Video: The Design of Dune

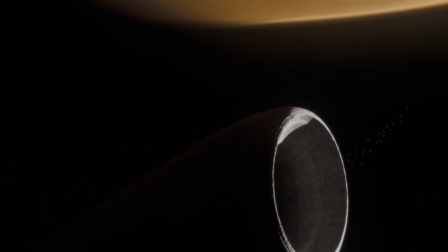Hello everyone, and welcome to the first episode of Fiction Dive. The title's a bit up in the air right now, so you guys can let me know what you think in the comments.
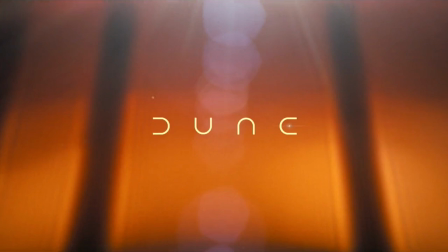So, I have a bit of a strange opinion on Dune. I'm not really a big fan.
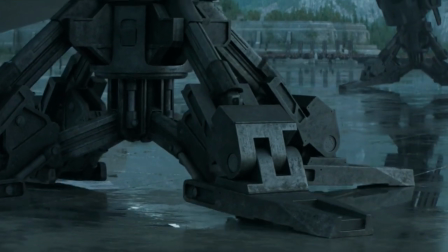I'm not saying the films weren't good, that the CGI wasn't amazing, and the characters weren't interesting most of the time.
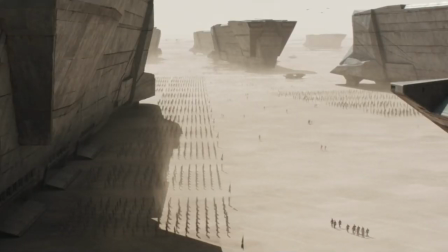All I'm saying is, I'm kinda disappointed I didn't find the story as deep or groundbreaking as I'd hoped.
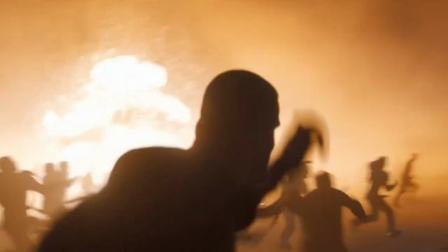But you know what? That's okay. Because I found something in these films that is.
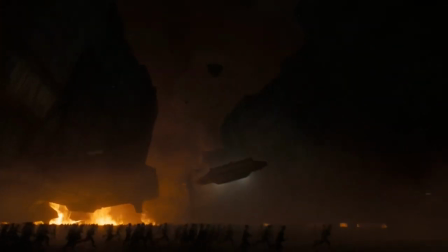The ideas and designs of just about everything in the world the story takes place in.
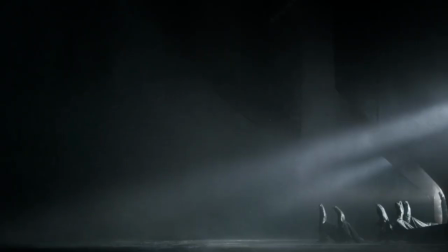The world of Dune is very different from the conventional idea of science fiction that we're familiar with.
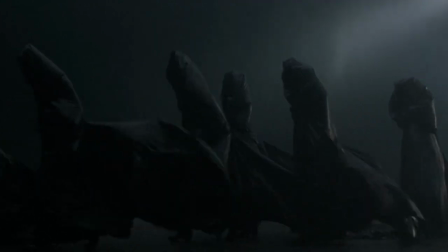There are similarities, of course, but a lot of the iconography associated with sci-fi isn't present, and because of that, the films feel very refreshing.
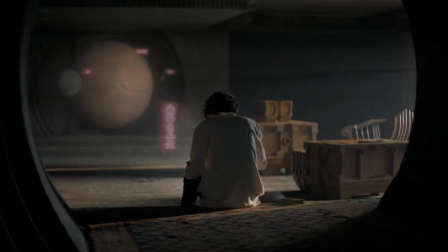These films, being as faithful as they are to the source material, lend themselves to the unique aesthetic of the books.
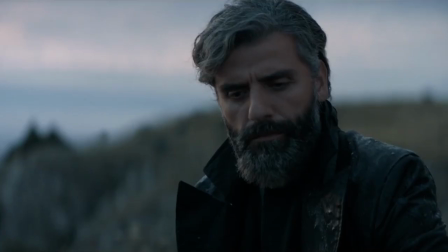This makes me think that when I was watching the films, they gave me some semblance of the feeling I imagine people probably had back in the day reading Dune when it first came out,
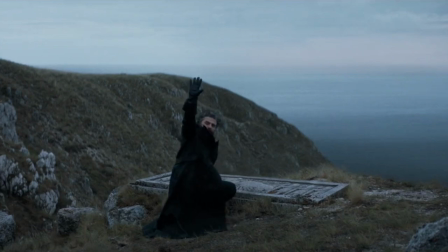and I highly commend director Denis Villeneuve for this. I also commend him for putting together some of the best sci-fi imagery I've ever seen.
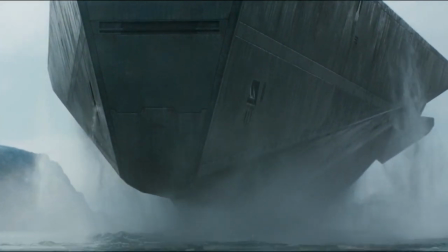So to start with, there's the ornithopters.
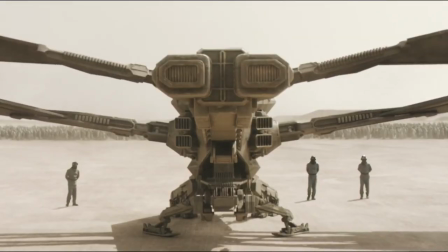One of the things I vividly remember back in 2021 after seeing Dune Part 1 was this shot.
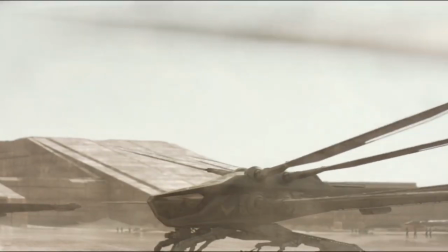Seeing what looked like a space helicopter that had wings resembling a dragonfly made me think to myself, this film has something no other sci-fi film does.
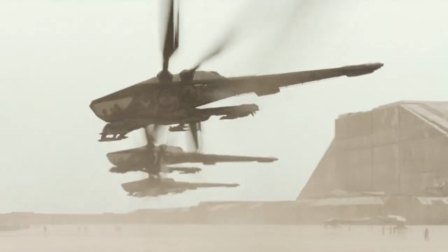To me, the ornithopters are one of the best sci-fi vehicles to ever be put to film.
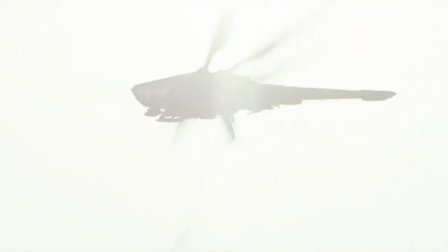The idea of an aircraft that resembles an insect is one of the most unique and cool ideas for sci-fi,
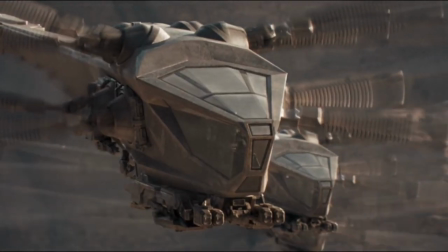and it's the go-to example whenever I think about what separates the world of Dune from other sci-fi films.
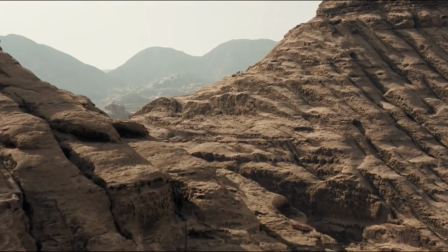I'm sure it's been done before, but I've never seen it done quite like it is here.
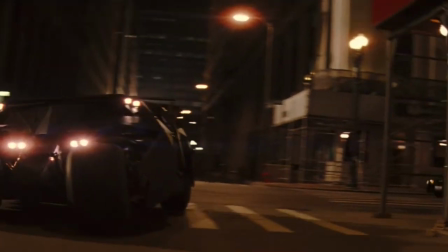If vehicle designs matter in any genre of film, it matters in sci-fi the absolute most.
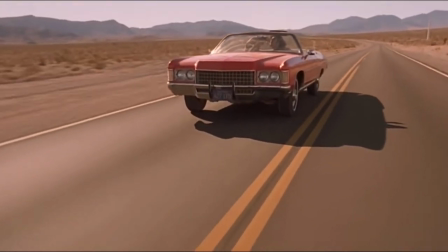For one thing, it's not like other films where there's already vehicles designed that fit the setting, like cars or stagecoaches.
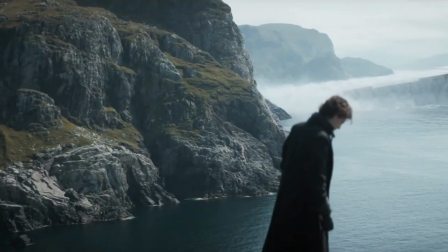It's also much harder to have physical vehicles for sci-fi films, which is why sci-fi is one of the most CGI-heavy genres.
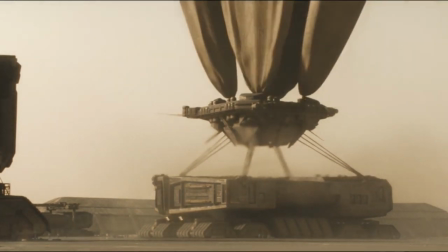The carryalls are another one of my favorite designs. I've never seen a sci-fi movie that had hot air balloons, which is another indication of Dune's iconic look. The spice harvesters are cool too, and they remind me a lot of the sandcrawlers in Star Wars.
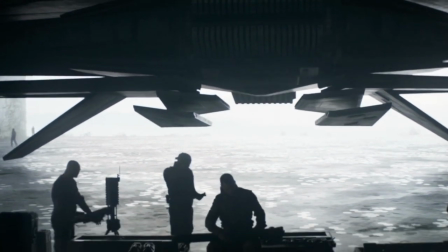One scene I like that gives the vehicles an interesting role is near the beginning of Part 1, when Paul is talking with Duncan Idaho, played by Jason Momoa.
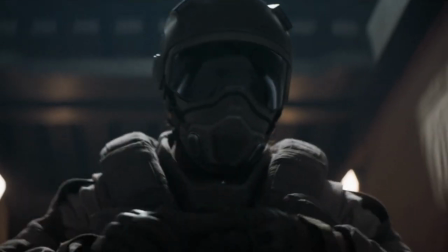Duncan arrives at this hangar in some aircraft, and as he disembarks,
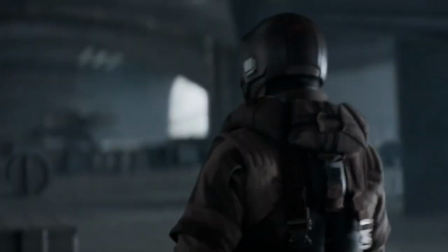we see him wearing what looks like the kind of pilot outfit Maverick from Top Gun might have worn had he been born sometime around the year
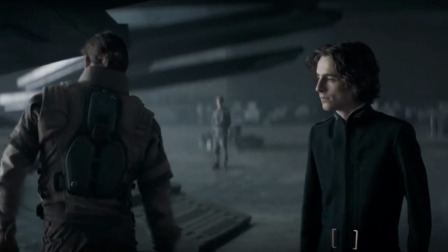10,191. As he talks with Paul, he does some inspections on his vehicle and calls out for his technician's assistance.
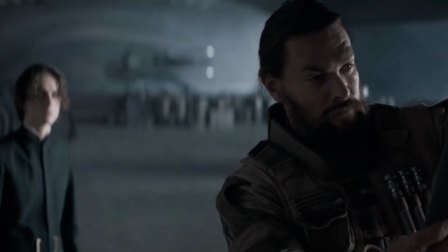This scene shows the relationship the characters have to their vehicles in a way that would be pretty standard in most films,
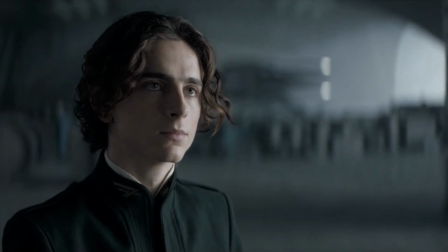but to me, because the vehicles are so well designed and have a real sense of tangibility,
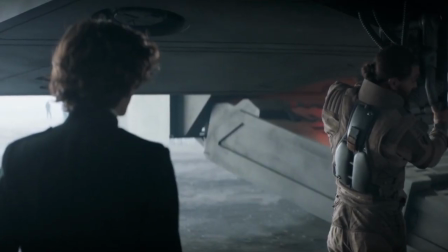owing to the great practical effects and CGI, it makes this one of my favorite scenes in Part 1.
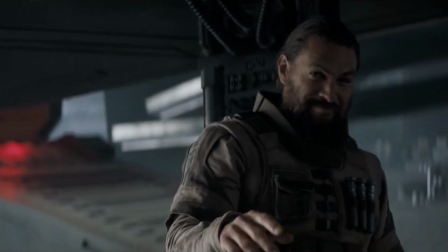I also like the idea that, being that this film takes place thousands of years in the future,
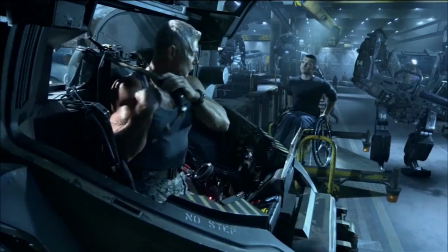this scene plays out pretty similarly to most other guys talking while inspecting big machinery scenes,
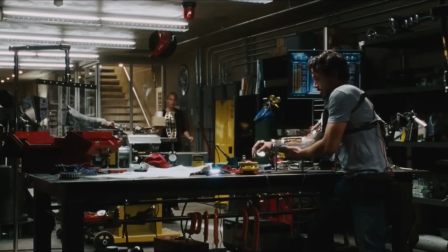showing that perhaps human beings haven't changed as much as we'd think. Not a particularly unique idea, I know, but it's a little detail I liked.
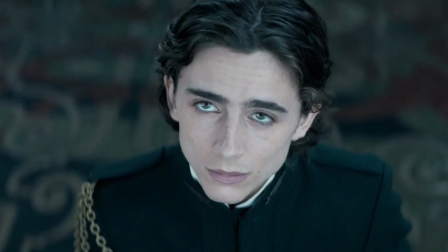So, the Atreides obviously have to be mentioned at some point, and let me just say,
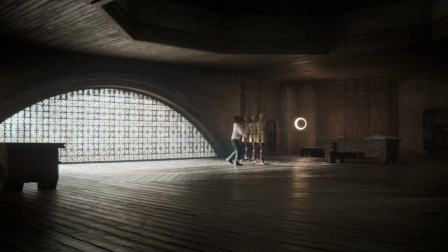the design of all the Atreides' architecture and clothing lends itself to the otherworldly, yet somewhat familiar nature of Dune.
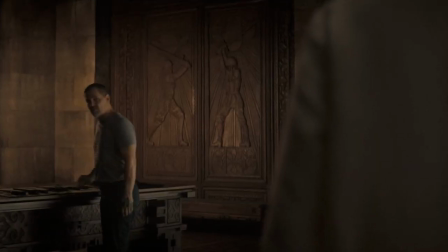Many building interiors clearly have a medieval and 17th century inspiration to them, with wooden surfaces,
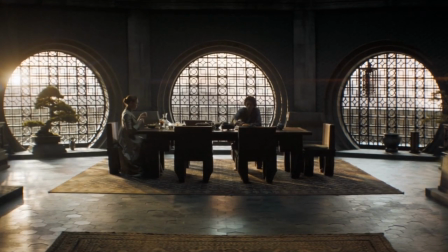walls with wooden and stone carvings on them, windows with decorative grills, banners flying everywhere, oil paintings, and a bullhead.
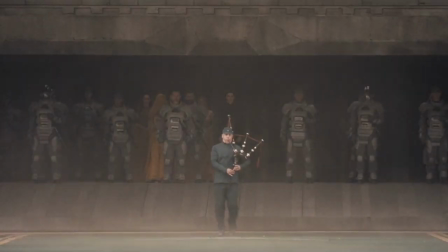This look is consistent with Atreides' clothing and armor as well. I mean, if you were to ask me what a knight in space would look like, I'd probably imagine something like this.
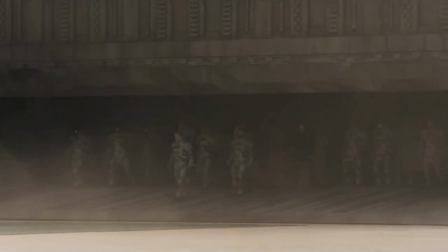And of course, the Atreides family aren't shy about flexing the drip.
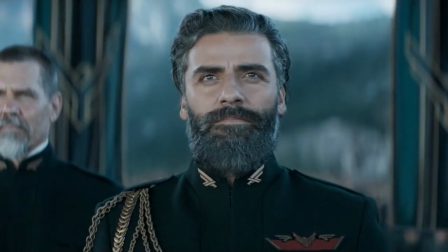With Paul and Leto sporting very fashionable trench coats, of course there's the ceremonial attire which conjures up images of a certain French general,
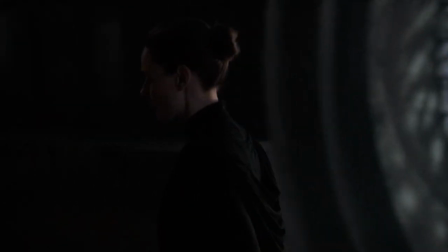and Lady Jessica's dresses are all fitting with the other characters' looks as well.
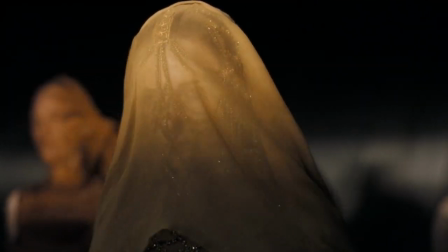Until they get to Arrakis, where her wardrobe seems to have, gone up a few digits.
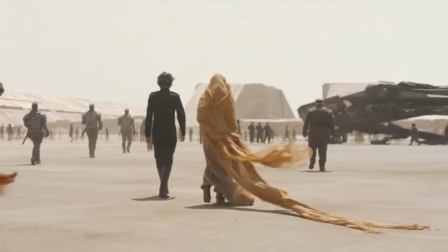This alludes to how her character becomes more important and revered throughout the story when they get to Arrakis.
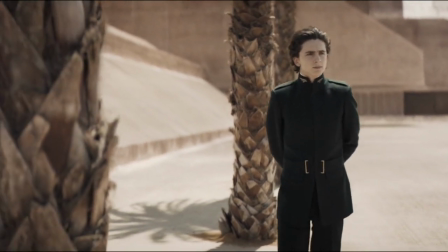Speaking of Arrakis, there's a big stylistic change that happens when the Atreides arrive there.
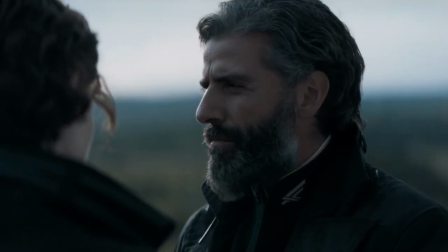Up until this point, the lighting and colors in the shots have been dulled and darkened, except for Paul's dream sequences, of course.
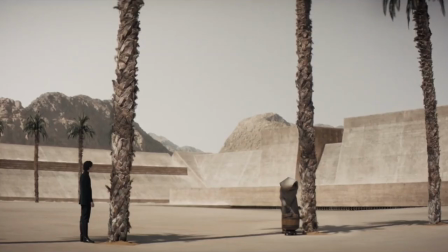This changes to a far brighter palette on Arrakis, obviously because the planet is much brighter,
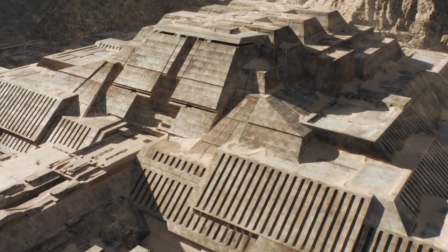and along with it comes a change in the style of architecture for the main city they arrive at. This style of architecture is far more minimalist,
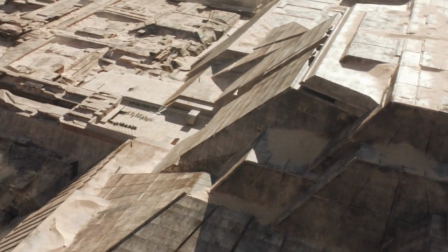which is a staple of sci-fi. There are also some interior elements in the palace reminiscent of Middle Eastern architecture and decor.
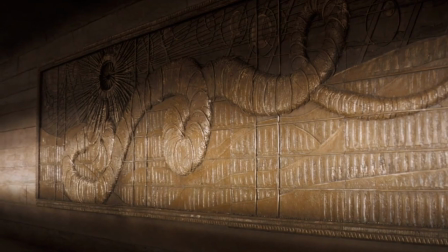Sandstone-colored walls and floors, golden wall carvings, ornately designed rugs,
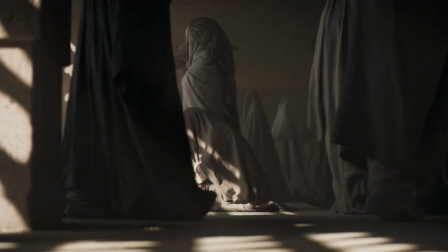and of course, the outfits of the inhabitants of the city are reminiscent of traditional Middle Eastern attire.
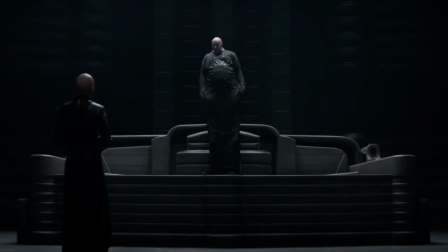So now we move on to the Harkonnen, whose imagery is far more prevalent in Part 2.
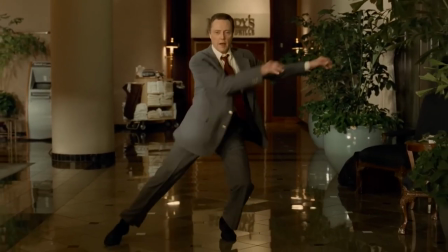And no, I'm not talking about Christopher Walken. These guys basically stole the look of the Borg from Star Trek.
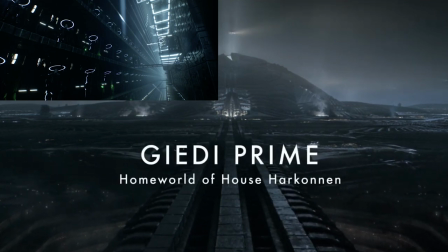Or more likely, the Borg stole their look from the books, and now it's come full circle as they steal their look back.
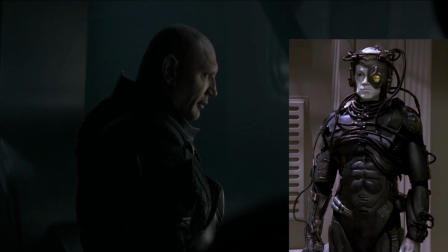The dark lighting and mechanical look of everything, their pale skin and black uniforms, it all tells me these guys are basically cousins.
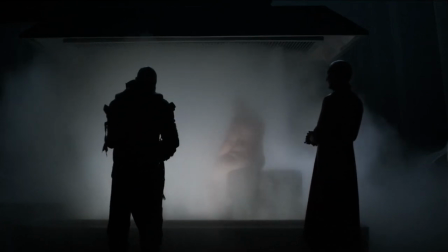I looked up to see if the Borg were at all inspired by the Harkonnen, because I thought it would have been an obvious comparison,
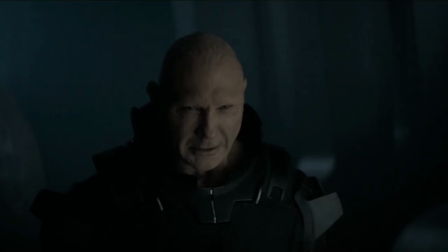but apparently, as of the time I'm recording this, it's not really something people are talking about.
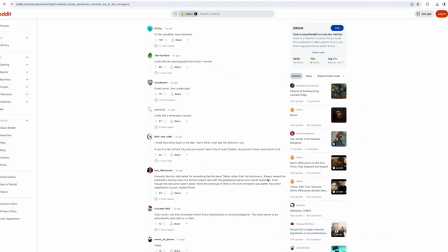I did find this thread on Reddit where someone points out the similarities between the Harkonnen and the Strangers from Dark City,
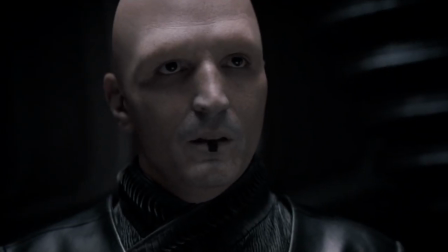so I recommend you read that if you're interested to learn more about sci-fi films that are potentially inspired by the Dune aesthetic.
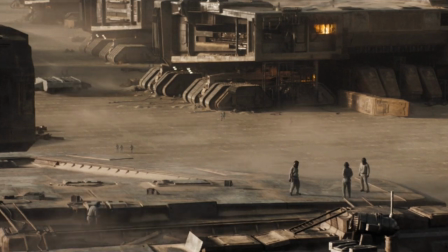And with that, it's about time for me to wrap up this video. I do hope you all enjoyed this first episode of Fiction Dive.
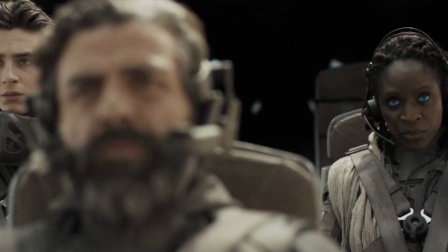Again, open to title suggestions. I've been wanting to do some interesting content for a while now,
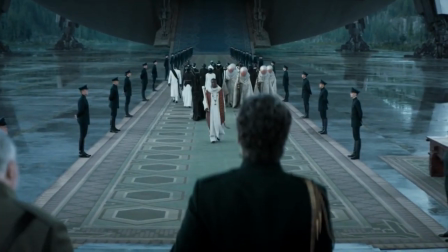and hopefully I'll have more time soon to focus on doing these video essays on stuff I
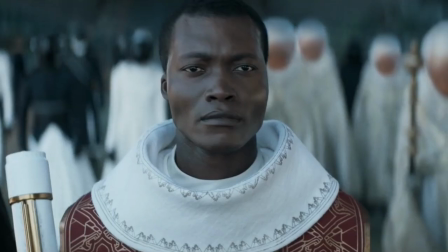like in film and other media like video games and really anything that piques my interest.
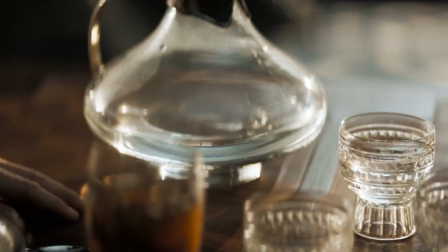I'll also be able to focus on making short films again soon. Just for the time being, I'm pretty busy.
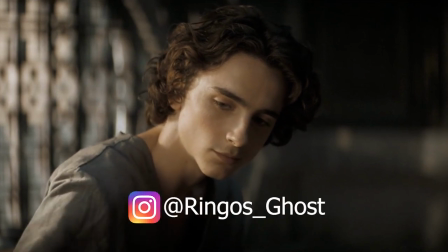Just know that there's content on the way, so if you don't want to miss it, be sure to subscribe.
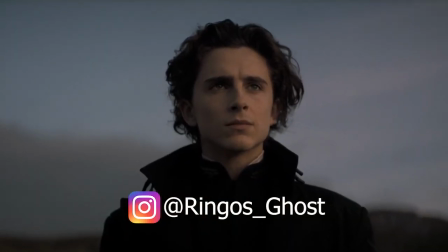Anyway, thanks for watching.